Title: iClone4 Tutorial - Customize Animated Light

In this tutorial, you will learn more about light parameters and how to create animation for your lights. Therefore, you can create any type of light that your project requires. Why would animated light be important?
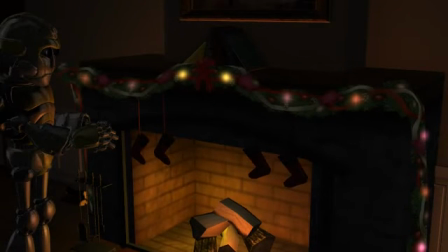Well, which fire looks realistic here in my mantelpiece scene? The fireplace without light animation versus the fireplace with light animation?
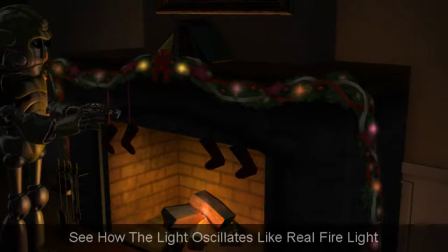This one looks more realistic, right? So, let's get started.
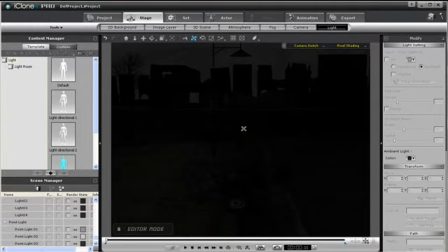Animating light is quite simple, and you may have seen it done in other examples, but let's quickly review keyframe animation. Starting from the very beginning, let's turn on our point light 01. Let's also turn on its gizmo so we can see where the point light is.
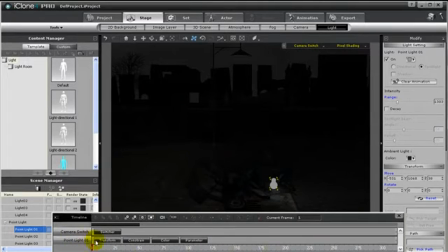Notice here on my timeline, I have the point light open, and I also have the track open for transform. If I add in a keyframe by double-clicking here at this point, I can create a key. Then let's use the transform tool to move the light to a new position.
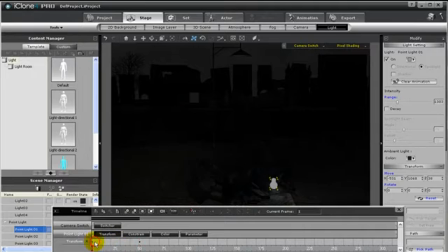When I play back, you can see the light will move from this position to this position on the timeline.
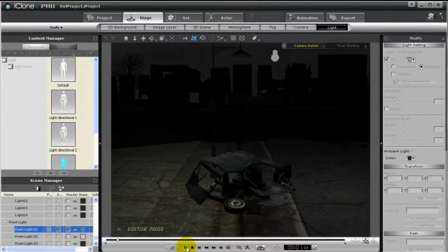Later you can add more keys and create more complicated animations, or just attach the light to a path and use the path's animation for your light.
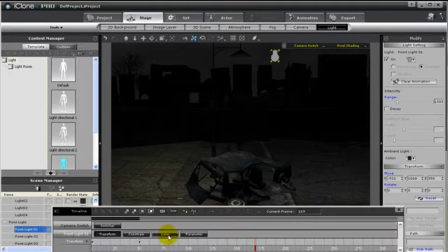You can also adjust the speed of your light by moving the keyframe closer together to make the animation faster, or you can move the keyframes further apart to make the animation much slower.
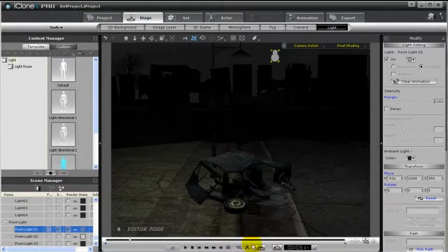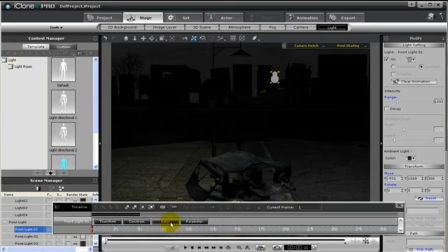You can also use keyframes to adjust the brightness of your light, using this grayscale in the timeline track for color. We can have the light fade in or fade out. In this case, we'll have the light fade out.
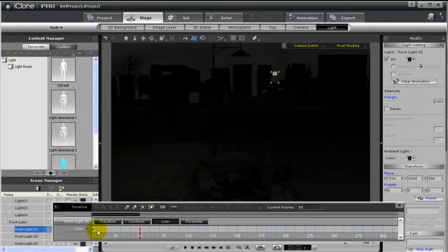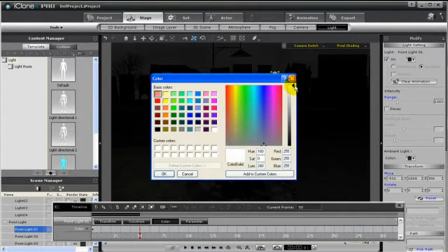Or we can do the reverse by going to the first keyframe, making its color black, and then going to the second keyframe, making its color white. And we can play back and watch how the light fades in.
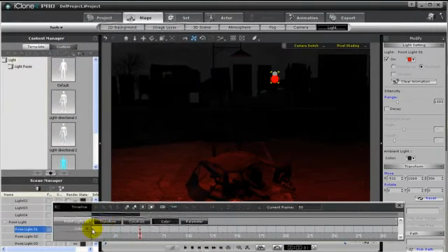Color is not also only for grayscale. For example, we can have our light start as red and then have it change to blue.
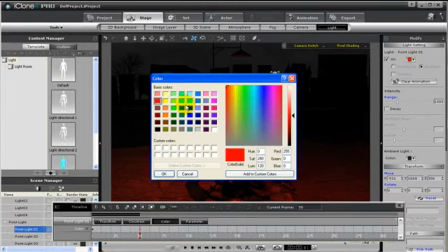We have our light start as red. And then for the second key, we'll change it from the color red to blue.
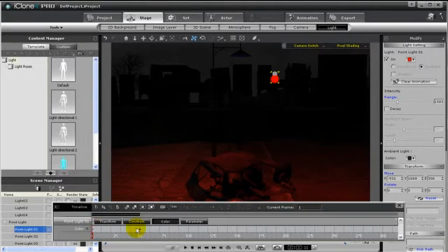So therefore, from this keyframe of red to this keyframe of blue, the color will change slowly from red to blue. So let's play back and watch how the light changes color.
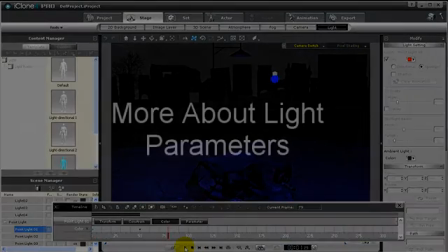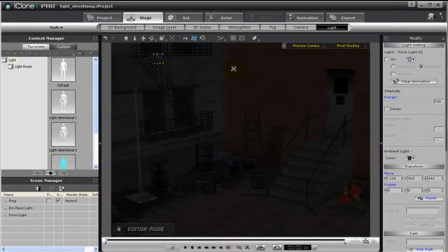Now take a look at this scene. I want to light this scene up using the light of a street lamp. So how can I go about this process? There are actually a few ways. One is I can use a point light and have it positioned at the head of the lamp.
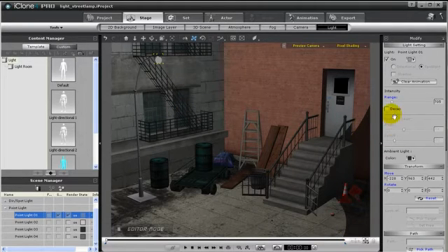Right now the light doesn't seem too realistic, so we can adjust the parameters, such as turn on decay, which it will scatter the light more, then adjust the range.
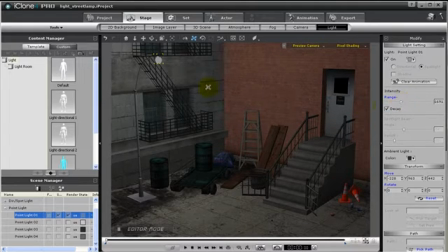This looks not bad, but there are a few things I don't like about it. The first is, there are no shadows.
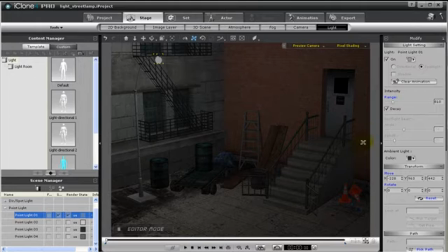Point lights cannot generate shadows. The second thing I don't like is that the point light is not giving the right feeling of a street lamp. Street lamps direct light downward, not in all directions. Point lights generate lights in all directions, which is not my desired effect. A light more suited for this purpose would be a spotlight.
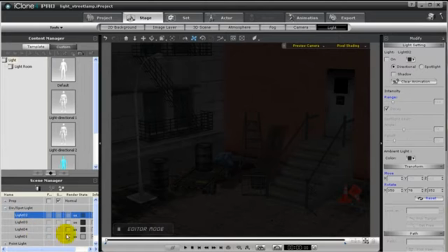So I can activate my spotlight, have it placed at the head of the lamp, also have the light shine downward.
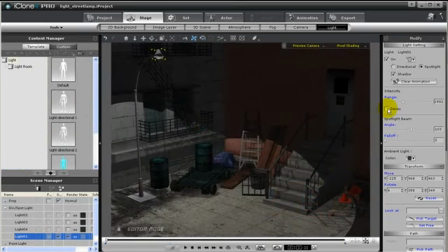Just like with a point light, I should fine-tune the settings, like turn on decay, adjust the range.
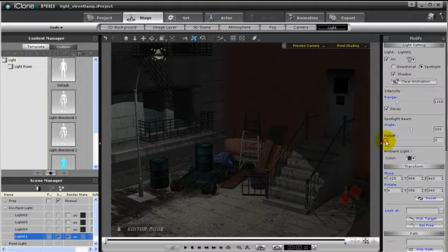I can also adjust the angle and fall off. Plus you can see there are shadows. In this particular scene, I didn't need to animate light parameters, but at least you can see the effects that they have on our scene.
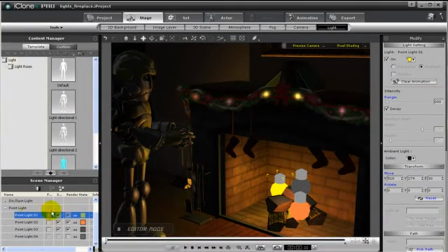However, in this scene, we can animate light parameters. In this scene, I have three point lights, and I will use them to simulate light from a fire. I want to have this point light be a constant light source, and I want this point light to slowly fade in and out,
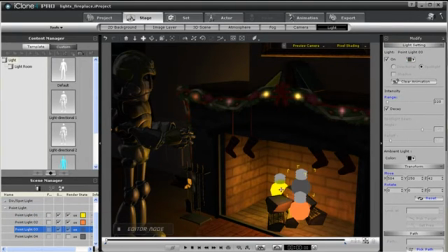and then I want this last point light to flicker on and off.